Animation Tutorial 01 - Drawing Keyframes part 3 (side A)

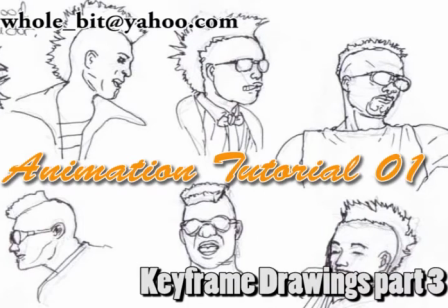Hey, my name is Terry and thanks for coming back for tutorial number 3 on animation keyframing. In the last tutorial we talked about setting up keyframes using roughs,
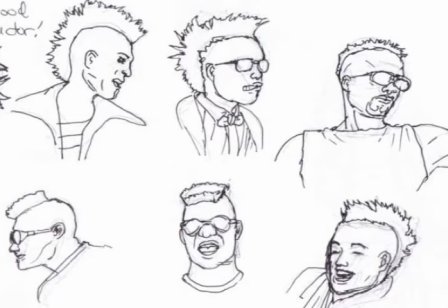and we made approximately 3 keyframes, and we talked about how sometimes things don't match or do match. So in this tutorial we shouldn't really do an inking, but we're going to go ahead and ink the frames that we have right now so we can just see how they look.
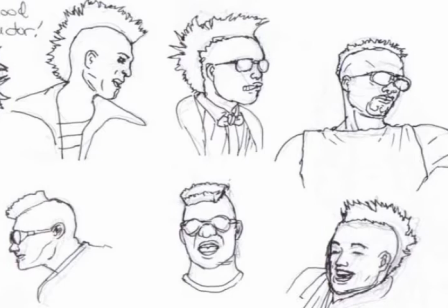And normally we wouldn't ink the frames until we were done with the betweens. So this time we're just going to do this so that we can see that our frames look.
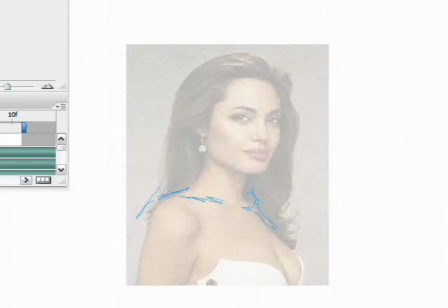Okay, well normally you'd have a background when you do keys or animation in general, but this time we're not working with the background, so what we want to do is just establish a plane of interest along the lines of Angelina Jolie's face we have here.
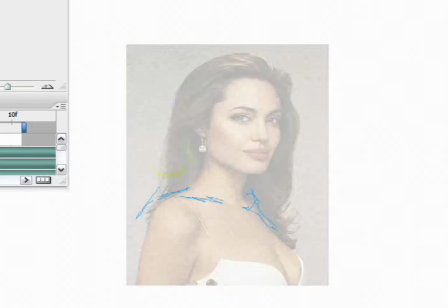So what we're doing is we're making a box so that we can see just where the horizon line is going to lie, and also where the pivot point is going to be on the neck, so we can absolutely know for sure how the pivot is going to take place alongside the neck.
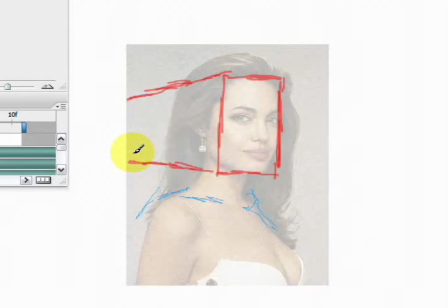So with this perspective box we'll be able to tell just where the head is pivoting on the neck.
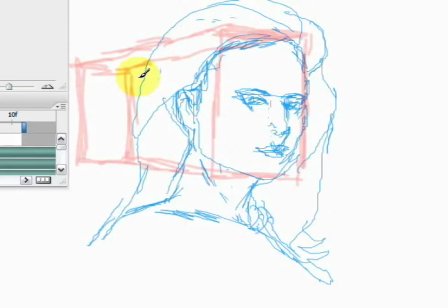Now that we have a perspective box and also the reference material keys in the background, we're going to want to dim those so that we can see what we're doing on a new layer. Now when we get to the new layer we're going to want to do our lines and not make any mistakes, but we also don't want those materials getting in the way of what we're looking at.
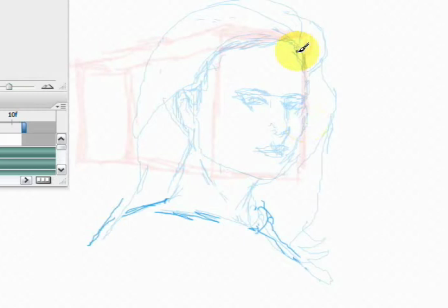Okay, what I'm going to do now is I'm going to start drawing on this first keyframe. What I've done is I've dimmed the reference in the background, and currently I'm creating a shape for the face,
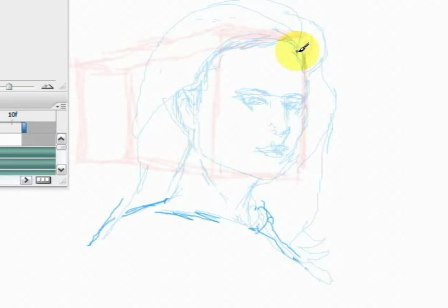which should be the definite lines that I will use for the face, unless I see later on that the keyframe doesn't match with the other drawings that I'm making. Okay, I'm to the ear now, so basically the ear connects to the head, of course, and then we see the cheekbones that are there.
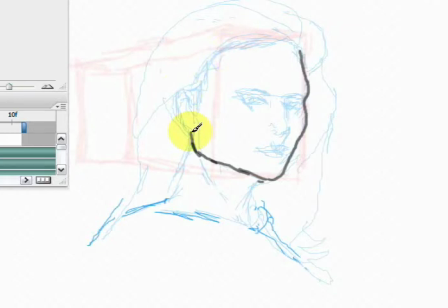And now I'm moving on to the hair, and right now I'm using a number 4 in terms of the pen size, and that should be appropriate for some of the outer edges and the larger, more rough edges that I'll need to make in order to complete the drawing.
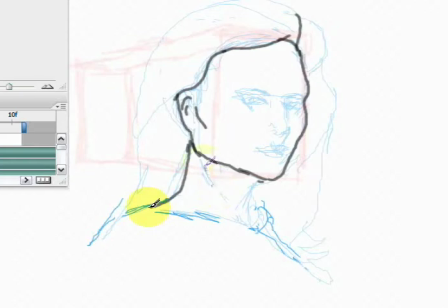The outer edges are really not that important to the expression, so it's okay to use a larger, more stylized pen tip for this particular procedure. As you can see,
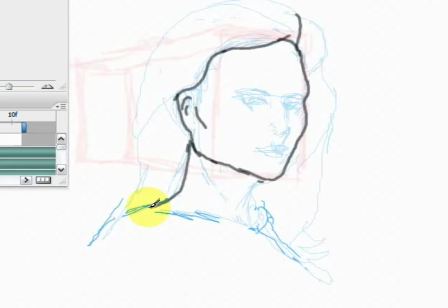I'm doing more of the hair now and getting into some of the curls that are necessary in order to animate the hair falling around the face, curving around to the top and also through to the other side as well.
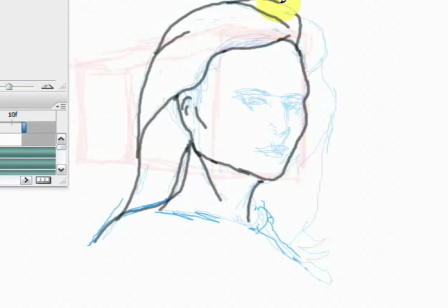And I'll come down to the more staticky portion of the drawing and make those lines as well. Okay, so now that I'm done with the major lines of the face that frame the face,
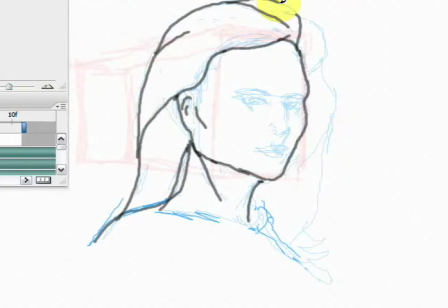what I want to do is change the pen tip size and zoom in so I can get a little bit more close to the face and do some of the details involved.
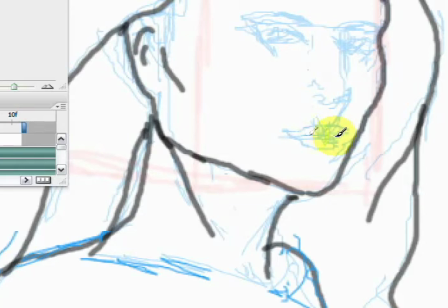It's really important to get the lips right and into the expression that you initially saw, or the expression that you would like them to be. This isn't going to be an exact replica of anything having to do with Angelina Jolie,
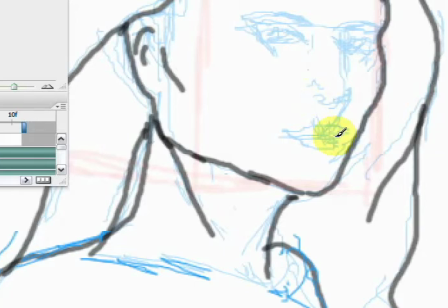but it was a nice subject to be able to start with so that I have a nice clean face to model after in the initial drawing, and also to continue with in terms of the animation.
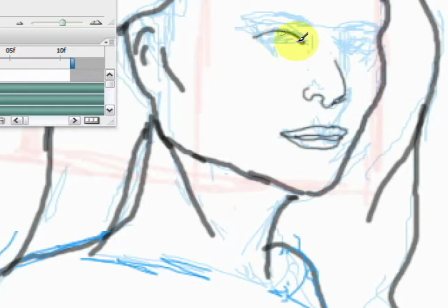Now that I've got the nose and the mouth, I'm going to go ahead and head to the eyes and see if I can get those to look right. Of course, there's always going to be the iris inside the eye, and there's always a little bit of a shine in there as well.
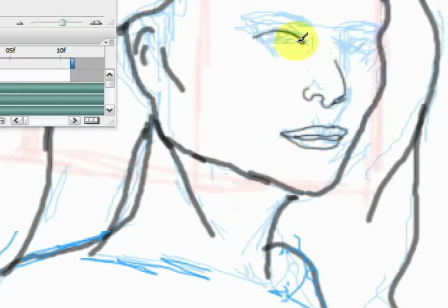That gives a life to the eyes as opposed to there just being a dullness. Sometimes when you back away far enough you can't see a light in the eyes, and it's okay to probably just leave it dull enough to where you can just see maybe a silhouette of the eye, but in this case we're really up close, so I'm just going to draw the little light there.